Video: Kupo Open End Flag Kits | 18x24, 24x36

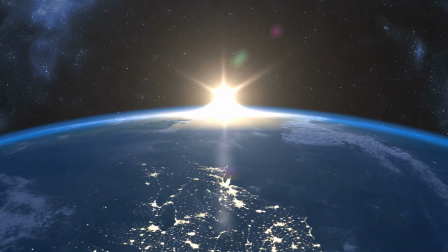4:17 Again, the sun is 93 million miles away, so if you moved a few feet or a few thousand miles closer to the sun produces no fall-off whatsoever, since that change in distance is insignificant in comparison to the 3 times distance increase from the light source to subject in our example.
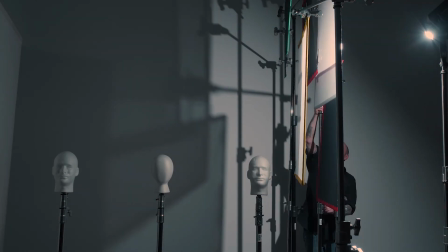4:34 We are going to use 2 double black and double white nets open edge and block the light hitting the closest subject,
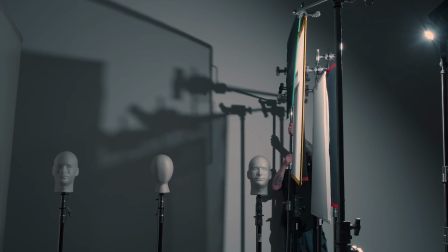4:40 and we'll use just a single black on the middle subject to even out the exposures for all 3 subjects.
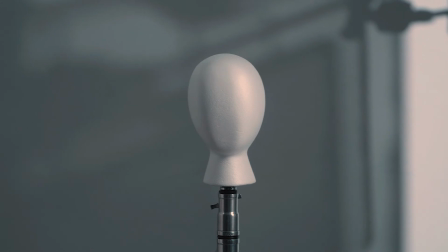4:46 Notice how the lighting becomes more even from the closest subject to the furthest?
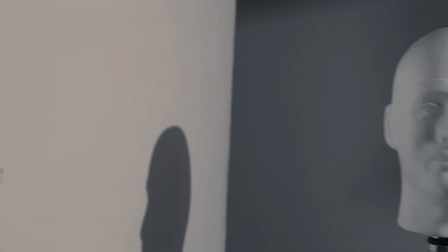4:51 Lastly, there's way too much fill, ambient bounce, or reduction of dramatic shadows because of the white wall is so close to our farthest subject. So we'll use a solid or black flag to create a negative fill that acts like a rectangular black hole that sucks up the light.
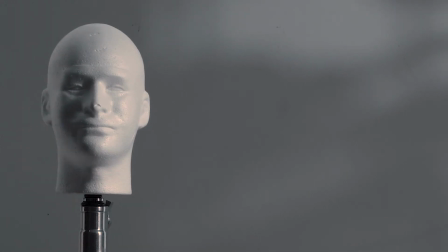5:05 We'll place the solid as close as possible to the fur of the subject to prevent reflection, restoring our rich dramatic shadow detail.
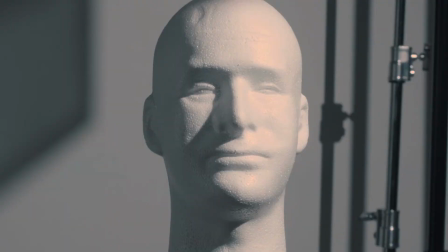5:12 This video shows you a few examples of how you can dramatically control your light with these awesome scrim kits. Go out and pick up a couple and take your lighting to the next level with Kupo Grit. Now that's a wrap. Thanks for watching. When it comes to your image making dreams and your grip equipment, at Kupo we like to say, never let go.